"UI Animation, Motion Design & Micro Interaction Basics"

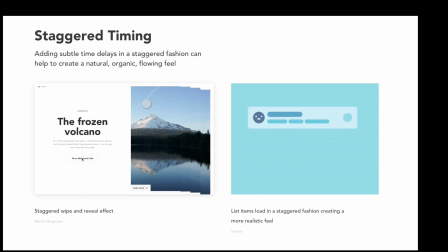(12:31)
So we have staggered timing applied here and this wipe and reveal effect which I think is done really well.
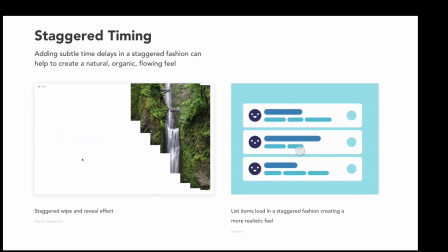(12:37)
And here we have some list items loading in a staggered fashion so they're not all entering and exiting at the same time which creates a more realistic feel.
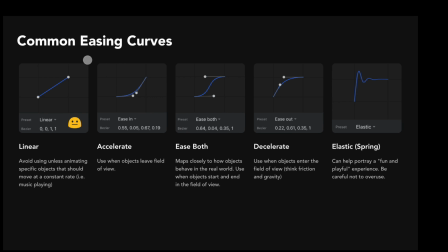(12:46)
So let's talk a bit about easing and remember from before easing is sort of the physics of our interaction and it can really help influence an interactions smoothness and there's five main easing curves that you guys will come across regardless of the UI animation software you guys are using
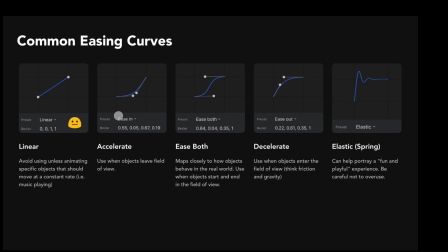(13:00)
there's linear easing there's ease in which is also known as accelerate there's ease both, which might also be referred to as ease in, ease out. There's ease out, which is also known as decelerate. And then there's elastic easing, which might also be referred to as spring easing.
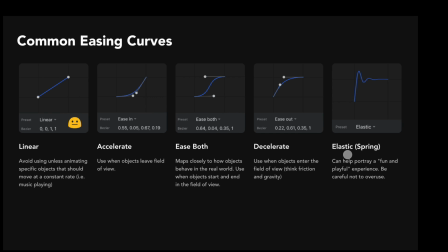(13:18)
Now, easing is super important in digital product design and web design because applying easing to our interactions can really help our digital products emulate the physical world, which is one of the markers of good product design, in my opinion, right? We want everything we're doing on the web or on our phones to feel very natural and very familiar.
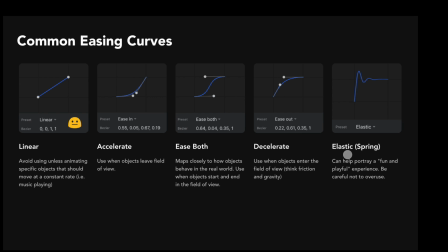(13:35)
And a proper understanding of easing and a proper application of easing to our interactions can really help accomplish this. Each of these easing graphs helps show the relationship between an object's position over time. So if you would imagine the y-axis is an object's position and the x-axis is the time of that interaction,
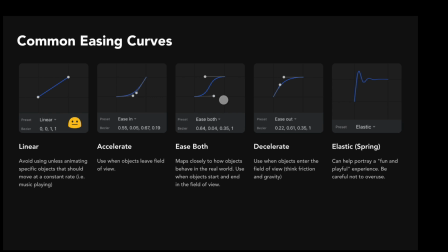(13:51)
we can adjust the easing curve to help influence how an object moves over time.
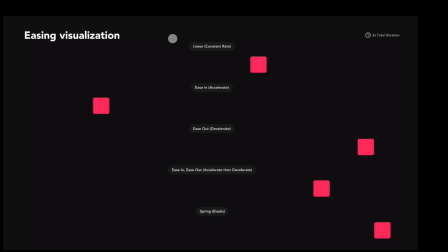(13:57)
Now here's an example that'll help you understand the relationship between an object's total duration and the easing curve that is applied to that object. So here we have five different squares and the total duration it takes all of these squares to move from one end of the screen to the other end of the screen is two seconds as
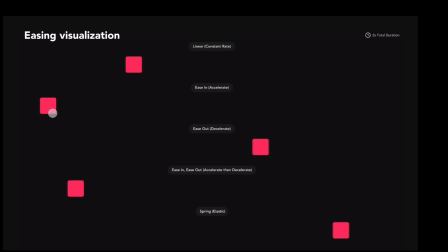(14:15)
indicated up here but the only difference between these squares is the easing that is applied to them so in this first row this first square is moving at a linear constant rate it's not speeding up or slowing down at any point over the course of its duration it's moving at a constant rate
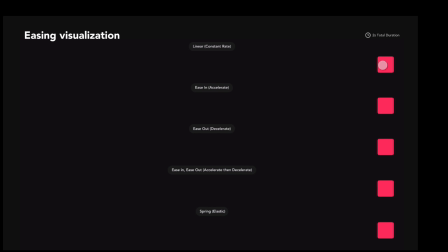(14:31)
now in in a linear fashion almost ever because we have physics, right? We have things like gravity and friction that either speed up or slow down our elements.
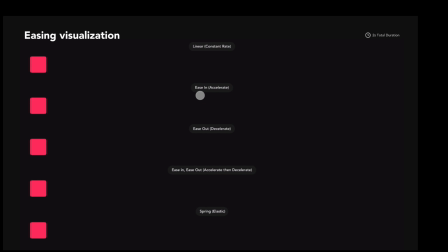(14:47)
Now if you look below we have an example of ease in or acceleration where the object reaches its fastest point as it gets closer and closer to the edge of the screen. So it starts slow and ends fast, it's accelerating over time. Now below that we have an example of ease out which is just the opposite, it's actually slowing down or decelerating over time.
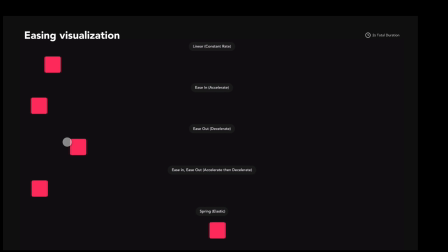(15:07)
So its fastest point is initially and then it ultimately slows down to a dead stop. Now the one below that, it actually reaches its fastest point in the very middle because it's easing in then easing out.
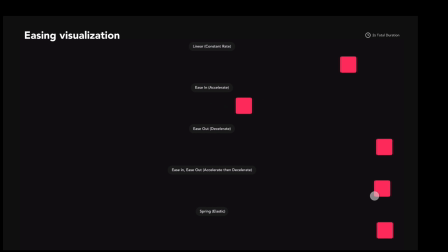(15:19)
So it's accelerating then decelerating. Now this bottom square is an example of spring or elastic easing. And one thing to note about elastic easing is that the total duration is a byproduct of both the tension and the friction that you set on the spring easing curve this is if it's a true spring
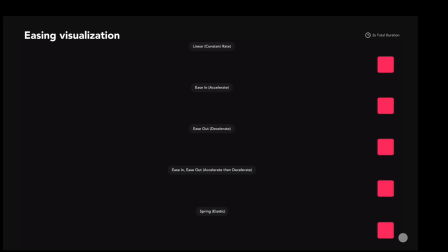(15:40)
now it's really fun to make these really springy bouncy animations but you got to be careful not to overdo it because they tend to go on a bit longer than it actually seems right like it seems like the square reaches the end way before everything else but it's actually slightly moving back and forth um taking a bit more time so be careful not to overuse spring animation in
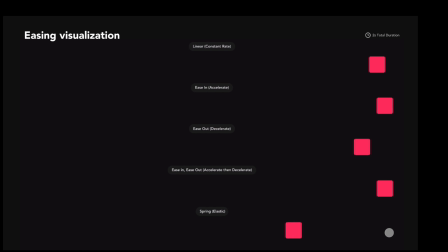(15:59)
your product design and i'm going to show you some practical examples of when and it would be a good idea to use spring versus some of these other ones.
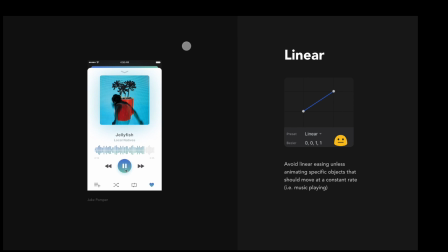(16:05)
So here's an example of linear easing, and like I said before, you rarely use linear easing in product design, but here's an example where it actually would make sense to use linear, because we have a song playing, and songs play one second at a time at a constant rate. So this filling animation of this music player here is actually moving at a constant rate.
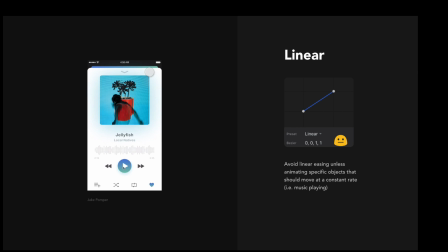(16:24)
And I made a separate tutorial on how I animated this music app inside of Envision Studio. If you guys are interested, I will leave that on the screen somewhere.
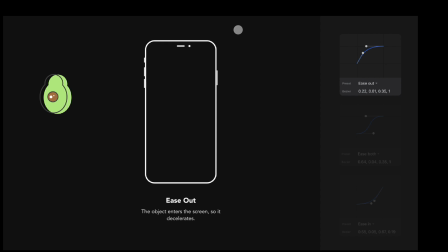(16:31)
Now I'm going to use an example to help illustrate the difference between ease out, ease in, and ease both.
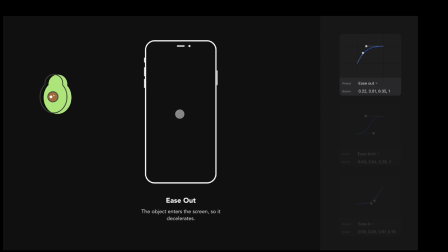(16:36)
So in the context of product design, generally objects that enter a viewport or enter the screen will decelerate. We want to slow them down as they arrive. So in this case we have an avocado that is moving from outside the screen to on the screen. We don't really care about what's happening while it's off the screen because we can't see it.
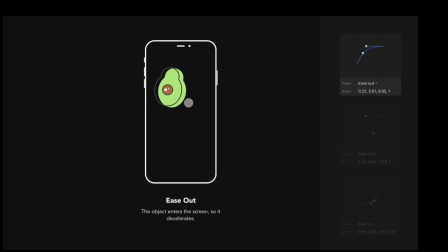(16:54)
We only want it to arrive smoothly once it enters the viewport so we apply a deceleration which looks something like this slowing down over time now the opposite is true for when an object exits the screen we want to accelerate off the screen so just remember accelerate exit they sound very similar so
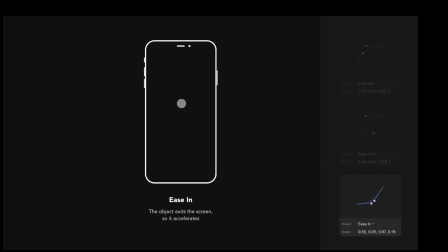(17:14)
that's a good way to remember this if you're ever stuck so enter decelerate exit accelerate now ease both is probably your safest bet for applying easing to objects that always remain on the screen so they're always within the user's view
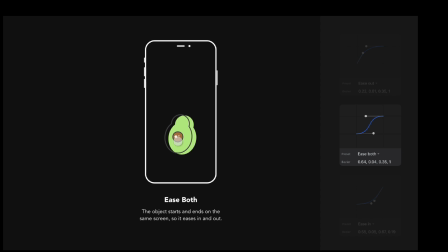(17:30)
it's just a more natural way of moving elements so i know that
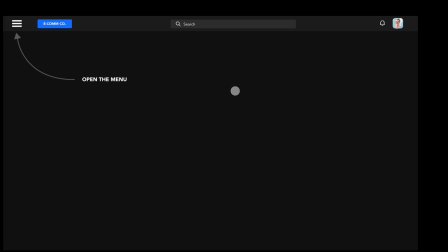(17:35)
avocado example is kind of stupid and it might be hard to actually apply this to your actual product design so here's maybe a more practical example where you're looking at here is like your standard top bar for some sort of e-commerce company just pretend this is like amazon or walmart by your
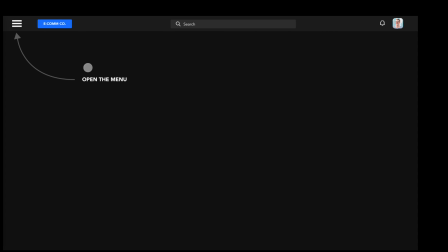(17:49)
standard e-comm top navigation with a hamburger menu. So when we open the menu, we have this fly-in.
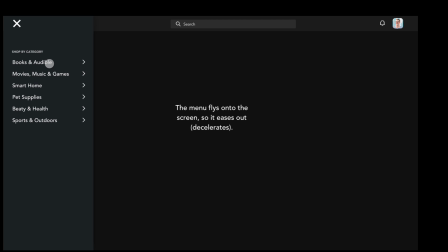(17:56)
So something's entering the screen, so we actually want to decelerate it. So we apply an ease-out easing to decelerate. Now you can probably guess what happens when we close the menu. We want to accelerate it off the screen. So this is sort of how we apply easing in the context of real-world product design.
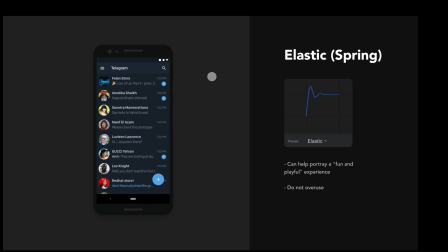(18:13)
So in this next example, I'm going to demo spring or elastic easing. So we have some sort of social media feed. In this case, it looks very similar to Twitter and we have a floating action button here And when the user taps on this floating action button, some sub actions are revealed So we can either write a post we can share or we can add a photo But notice the very subtle balance that
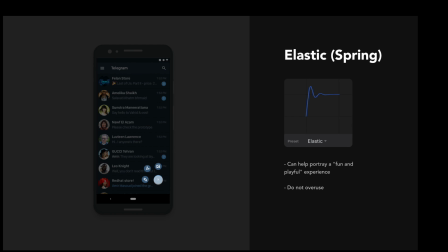(18:32)
was applied to each of these sub sub actions here and There's also a slight time delay So the share icon is delayed slightly after this post icon and this photo icon is delayed slightly after the share icon So there is a slight stagger, and together with that subtle bounce, we're just giving this interaction a bit more personality,
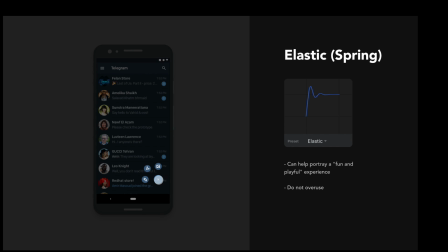(18:52)
a bit more character, and it's subtle enough where performance isn't taking a hit, right? Like, we still want to be able to accomplish our goals as quickly as possible. Whereas if I applied a lot of bounce to this, I might not be able to write a post as quickly, which would actually detract from the user experience. So it's all about finding that balance between performance, usability, and personality.
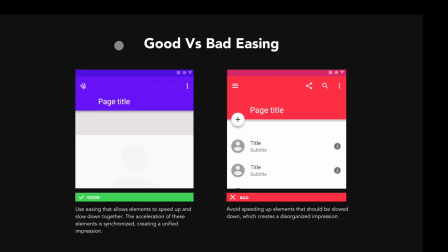(19:14)
Here's an example of good vs. bad easing, and I pulled this directly from Google's material design guidelines.
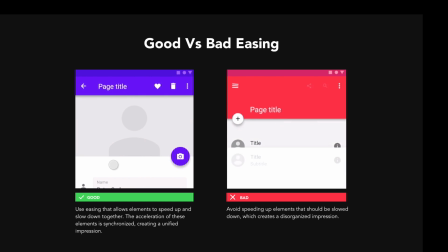(19:19)
But this one on the left here, notice that elements are speeding up and slowing down together.
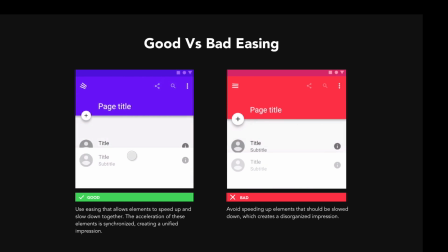(19:24)
Everything's synchronized and feels very cohesive. It's very smooth, there's no jarring animation here. Whereas here on the left is the exact opposite, right? We have elements easing out that should be easing in.
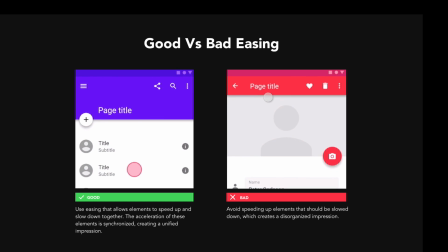(19:35)
The timing is all off, like on these icons, they're kind of fading out at different rates. it just doesn't feel smooth doesn't feel natural it's very jarring so here's
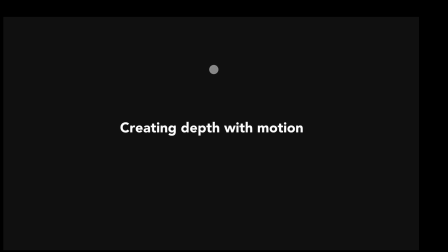(19:44)
a good side by side of good versus bad easing now i'm going to talk about creating depth using motion which is one of my
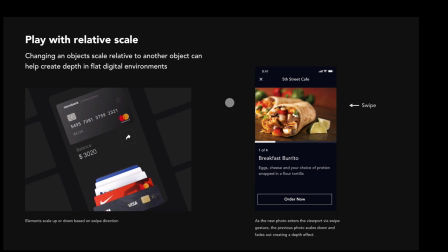(19:50)
favorite parts of ui design so the first way to create depth in these digital product environments is to play with the relative scale so when i say relative scale we mean the scale of one object relative to another object this designer has used scale very effectively basically as a card increases in scale
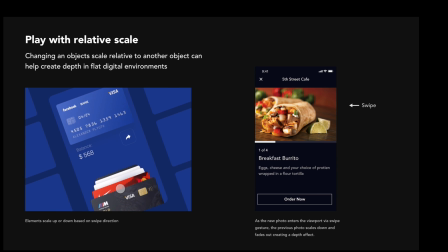(20:08)
relative to the other cards, that card appears closest to the user, and vice versa.
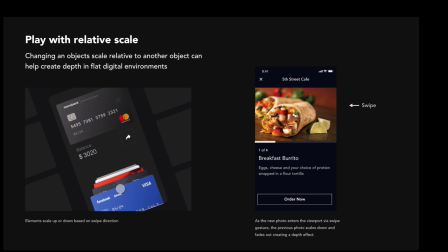(20:13)
As they scale down, they appear further away. It's a really simple way to create depth just by increasing relative scale. Now here's another example where we're swiping from one photo to another within a gallery.
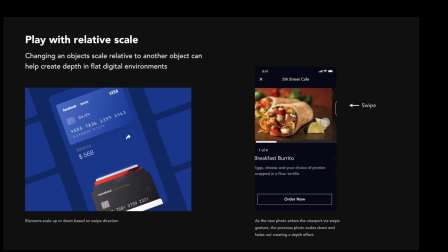(20:27)
This was an interaction I actually pulled directly from the Uber Eats app, and I made a tutorial on it.
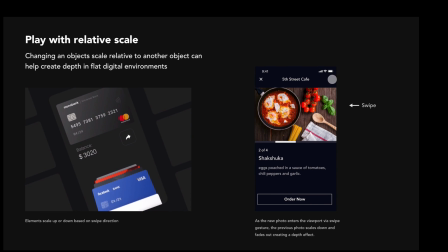(20:31)
I'll link on the screen somewhere.